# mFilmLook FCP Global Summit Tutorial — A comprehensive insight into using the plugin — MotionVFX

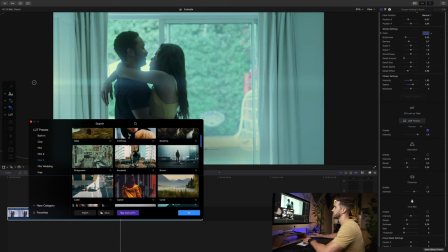[20:36]
Okay. All right, let's try Broom. Let's see, I think that one works the best with what we have going on here.
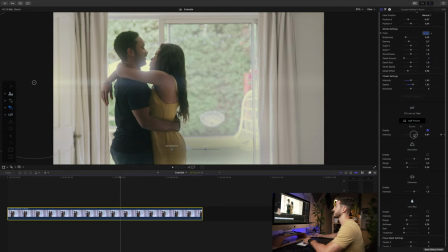[20:44]
Okay, and if you want to change the intensity of the LUT too, all you have to do is drag this mix down. I may go about halfway. And we have aberration again. I'm not going to turn that on here. No distortion. Lens blur, I'm going to turn on the lens blur so it's focused on them.
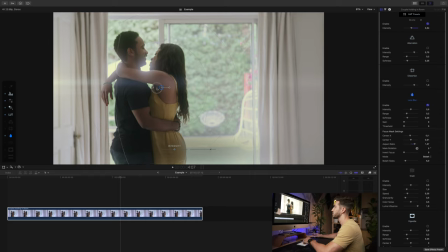[21:01]
And let's change the aspect ratio so it is just on these two. You can adjust the softness here. Maybe I'll bring it right about there. And I will increase the amount of blur on the outside.
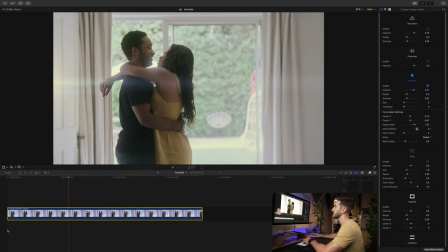[21:17]
Let's make sure that if they're moving, you need to keyframe it, but that looks good. Really good, guys. Turn that off and on. It was actually already, most of the outside of the frame is out of focus, but I think that adds to a little extra something, something.
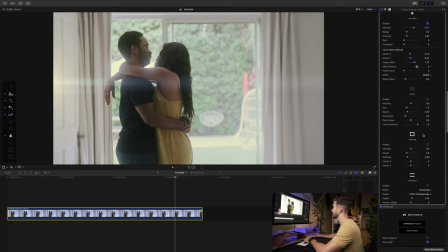[21:33]
Grain, I'm not really gonna add grain here. I don't think this is the shot for it. You can add the vignette. We're gonna leave that off as well. And I may even leave the letterbox off.
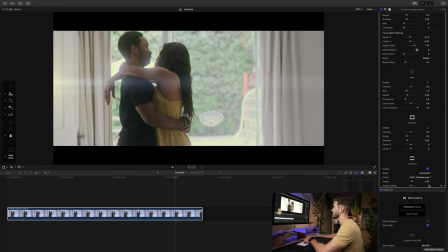[21:43]
But if you have a shot where you turn the letterbox on and maybe they're a little bit too high in the frame, all you have to do is lower the position offset and get it in a great location.
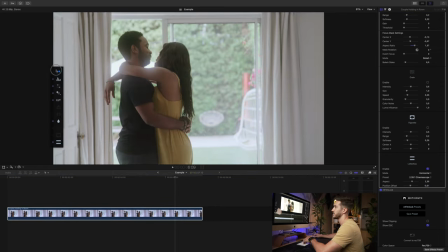[21:55]
I think that's fine if I wanted something like that. And that's it. Really quick.
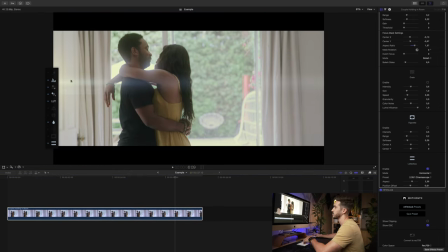[22:01]
Really, really, really quick and easy. Oops, I just turned this on. So let's look at that. Really nice. So we color corrected our shot, added some contrast, added a LUT, added the off-screen flare really easily, added a letterbox, added some blur to help focus our attention.
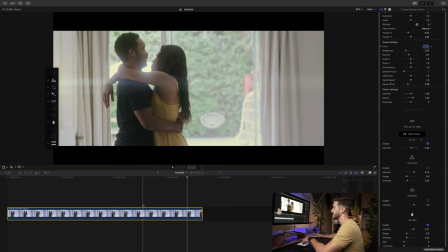[22:20]
Really easy to do, really easy to create. Next one, let me show you.
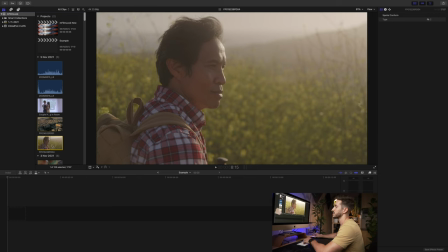[22:27]
Let's go up to the top. I have this clip here, and I'm just gonna run through kind of fairly quick.
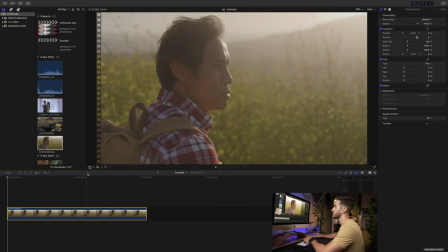[22:36]
Let's option and right brackets to cut and trim.
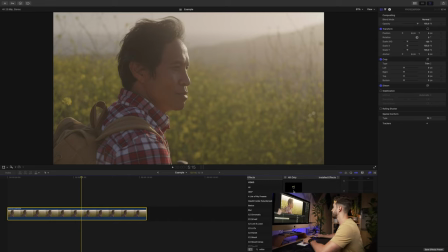[22:41]
And let's go ahead and drag mFilmLook to the shot or double click. And the first thing I will do is, actually I'm not gonna convert this to Rec 709. So we will leave this. We know that this white, this is probably white on his shirt.
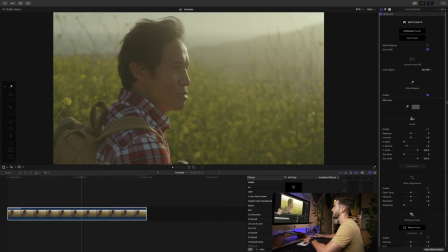[23:00]
So we can select that and that's gonna correct our white balance for us. And that brought a lot of warmth back into the shot. Contrast, I'm just gonna add a bit here, and I may bring down the highlights just a tad.
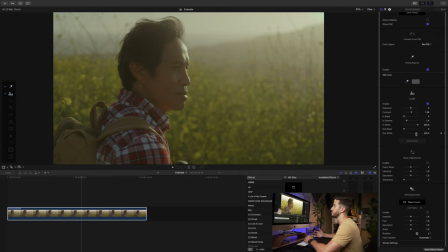[23:15]
I can adjust that later if I want, but I kinda want more of a filmic look. And in a lot of films, the highlights sit so low. They sit around like 70 IRE, even when it's like a bright sky. It's kind of amazing. Okay, so let's turn on basic adjustments.
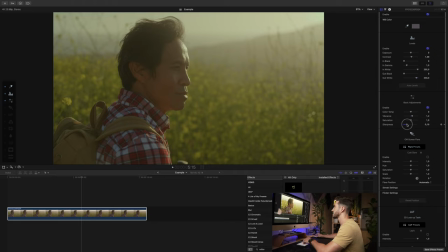[23:32]
I'll turn up the vibrance a little bit. And add just a little bit of sharpness into our shot here. I may swing it to the left for the color temperature. It may be too warm. And let's mess with our glare.
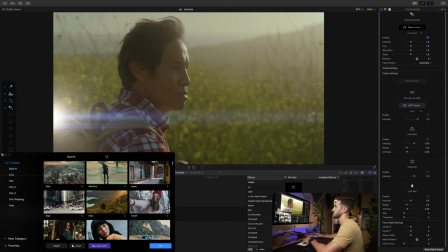[23:47]
Oops, clicked the wrong one here.
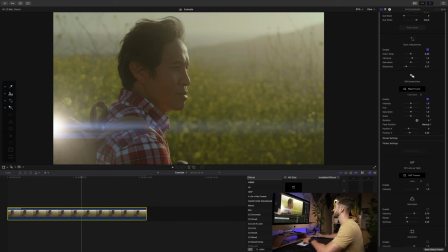[23:52]
So we want this to be manual, and that is because if it's automatic, it'll be moving around in different places, and I want to have a stagnant positioning. So I can select this, shows up blue, which means we can move it. So let's move it over here.
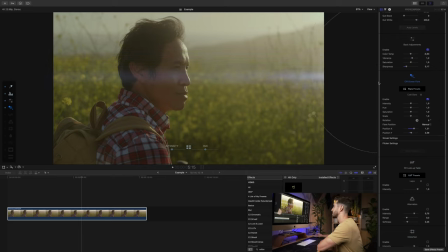[24:08]
Ooh, that looks good, like a typical anamorphic streak.
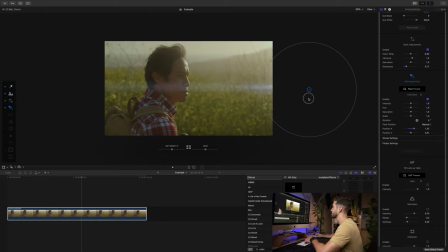[24:14]
I actually may leave that, but maybe I don't want it on his face. Let's bring it up a little bit higher.
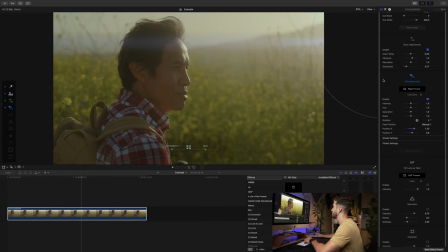[24:21]
Let's try right about there. Actually, I like that. I think that may be fine as is, but you can go in here and make adjustments. Maybe I'll increase the intensity just a little bit brighter. Let's adjust the hue, and I'll just show you by using the on-screen controls.
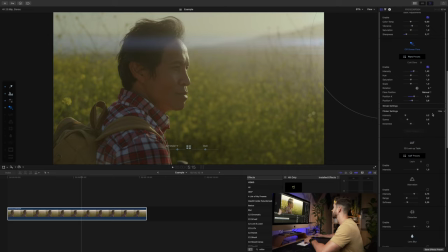[24:39]
Nope, I like the blue, so Command Z. And let's bring that flicker back. Gotta love that flicker. There we go.
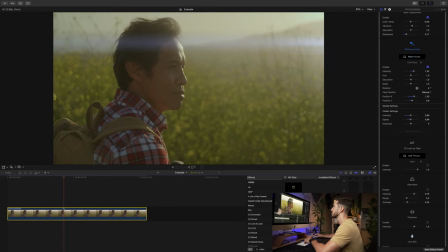[24:46]
Let's see if it's too much. It's nice because it would be going through those, these like bushes and trees, so it's kind of realistic.
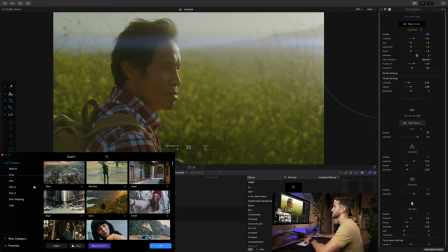[24:57]
And then let's open up our LUTs. That LUT looks pretty good right off the bat.
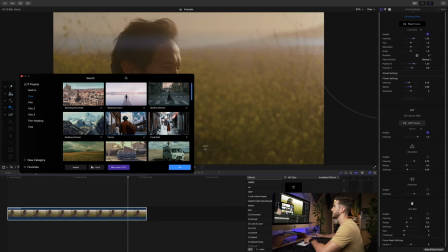[25:03]
We'll go to MLUT Cine and find something that works.
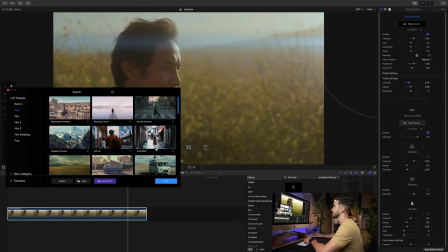[25:08]
Let's see.
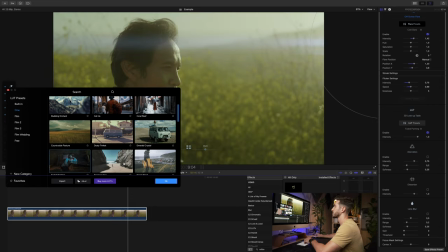[25:14]
That looks pretty good.
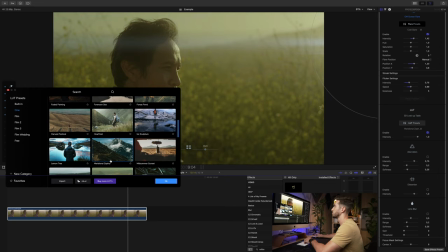[25:18]
Ooh, that's a cool one.
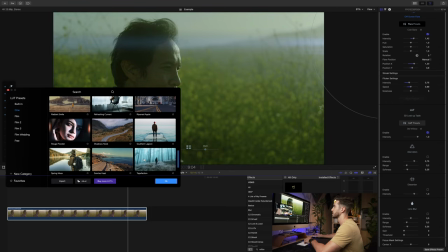[25:24]
Nice.
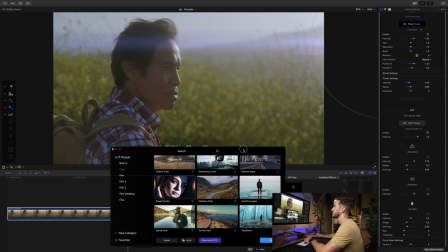[25:28]
Ooh, man. I kind of like that.
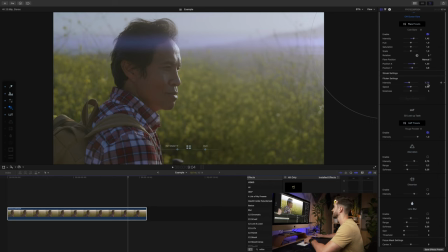[25:32]
Even though it made it a lot cooler, I may select that and just change the color temperature a little bit. Swing it a little bit to the right. There we go. I think that looks fine. As for the lens blur, just a quick lens blur. We'll click on this.
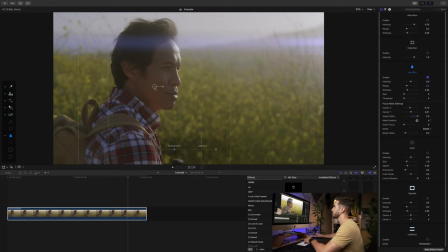[25:48]
And I'm going to change the aspect ratio to be wide and just rotate this. So we'll swing it right about there. We'll bring this up. And let's increase the softness so it's kind of more on his face.
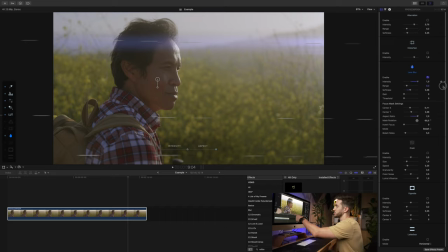[26:05]
So if you notice just on the shirt, you can see what it's doing there, kind of guiding our eyes into what we should be looking at, which is him, his eyes, but obviously we do that naturally. Grain, of course, let's add some grain.
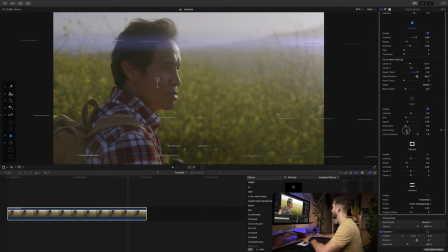[26:21]
I'm gonna decrease the size a little bit, take out some of that color noise, maybe increase the speed a little bit here, and maybe I'll lower the intensity a tad. Vignette, no, I'm gonna keep it the same.
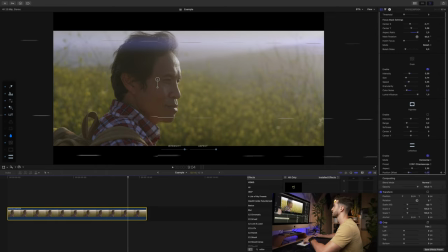[26:36]
Letterbox, definitely. And let's bring this down right about there. Let's take a look at that. That looks good. Let me turn this off and on so you can see what we did.
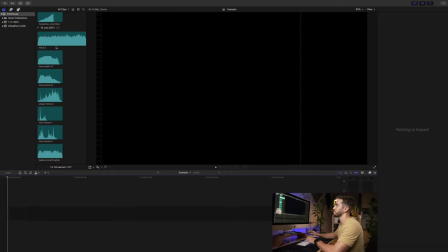[26:50]
And let's do this last one, which is kind of just a fun one if you're interested in this sort of thing.
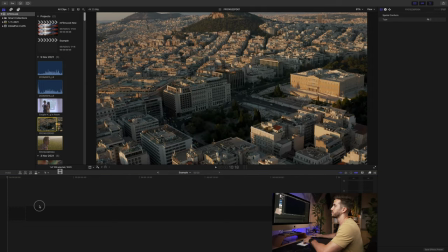[26:57]
If you've ever heard of the tilt shift effect,
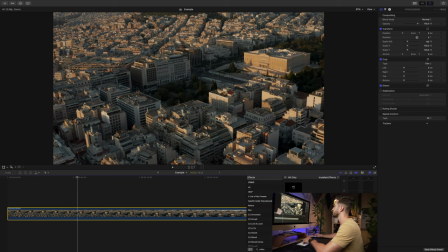[27:00]
you can use our lens blur to give your shot a nice tilt shift effect.
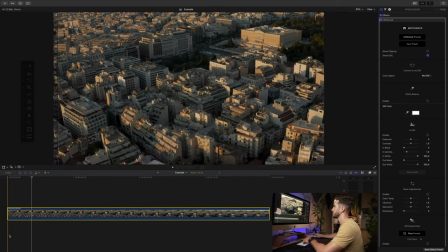[27:07]
So all we'll do is we will click, let's go to, I thought I had, interesting, okay.
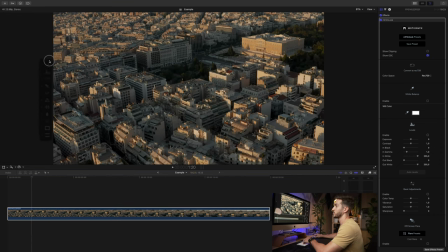[27:15]
So let's click it and I will go to the blur, which is this little dot. And once you get the plugin, you'll kind of get a feel for all of these, and it's just is so handy to have this on-screen control. You can easily click it. Let's expand the, change the aspect.
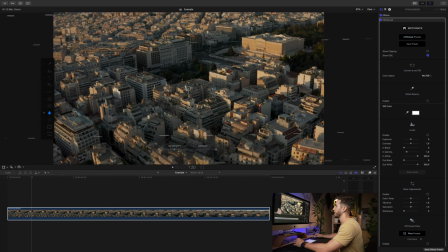[27:34]
I'm going to rotate this and I will maybe increase the intensity and let's go to the blur here. Let's decrease the range. You kind of want it to be pretty shallow
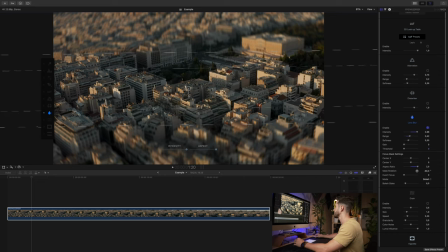[27:50]
and then maybe the softness a little bit and I'll just drag this up and I can actually hold this and drag and really crank it,
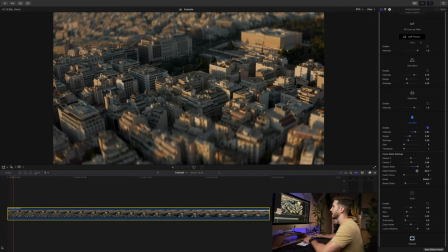[28:00]
but you don't want it to be too much. So let's take a look at that. Looks good.
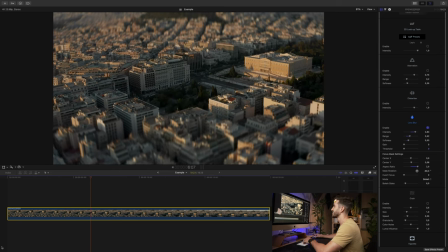[28:05]
Like a small miniature world, right? A little tilt shift. Looks like little baby cars.
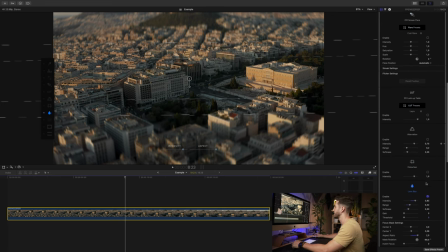[28:12]
So it's that easy to make something like a tilt shift effect. And then you can add what you want here.
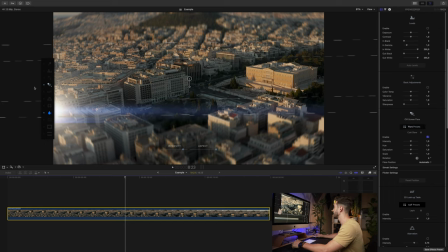[28:18]
If you wanted to add your LUT, you can quickly add the LUT. If you wanted to add a flare, as just an example, let me show you that real quick.
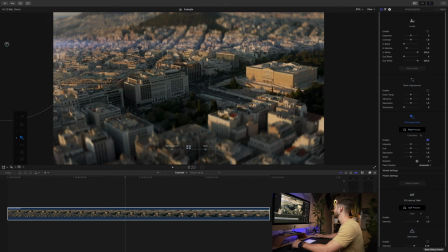[28:27]
We'll turn this on, drag this here, and maybe I'll just quickly adjust the hue, because I don't want it to look like that.
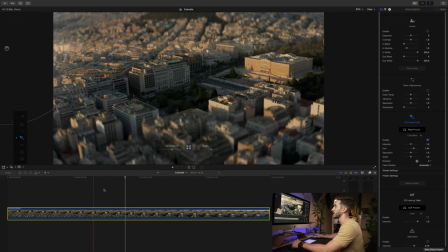[28:35]
Just something that's a little bit more natural. Boom, flicker.
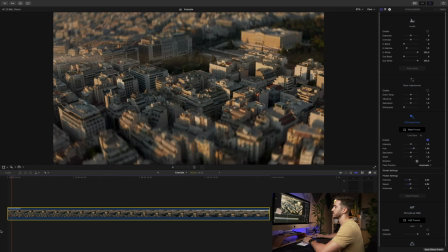[28:40]
Press show, intensity, add a little bit of that. Looks pretty good.
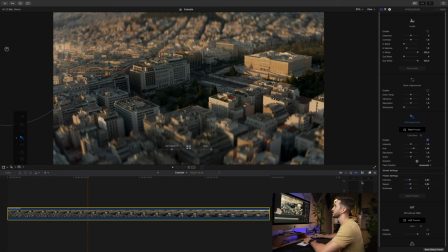[28:46]
It's a tilt shift with a flare, miniature world with a flare coming through. And that is it, guys.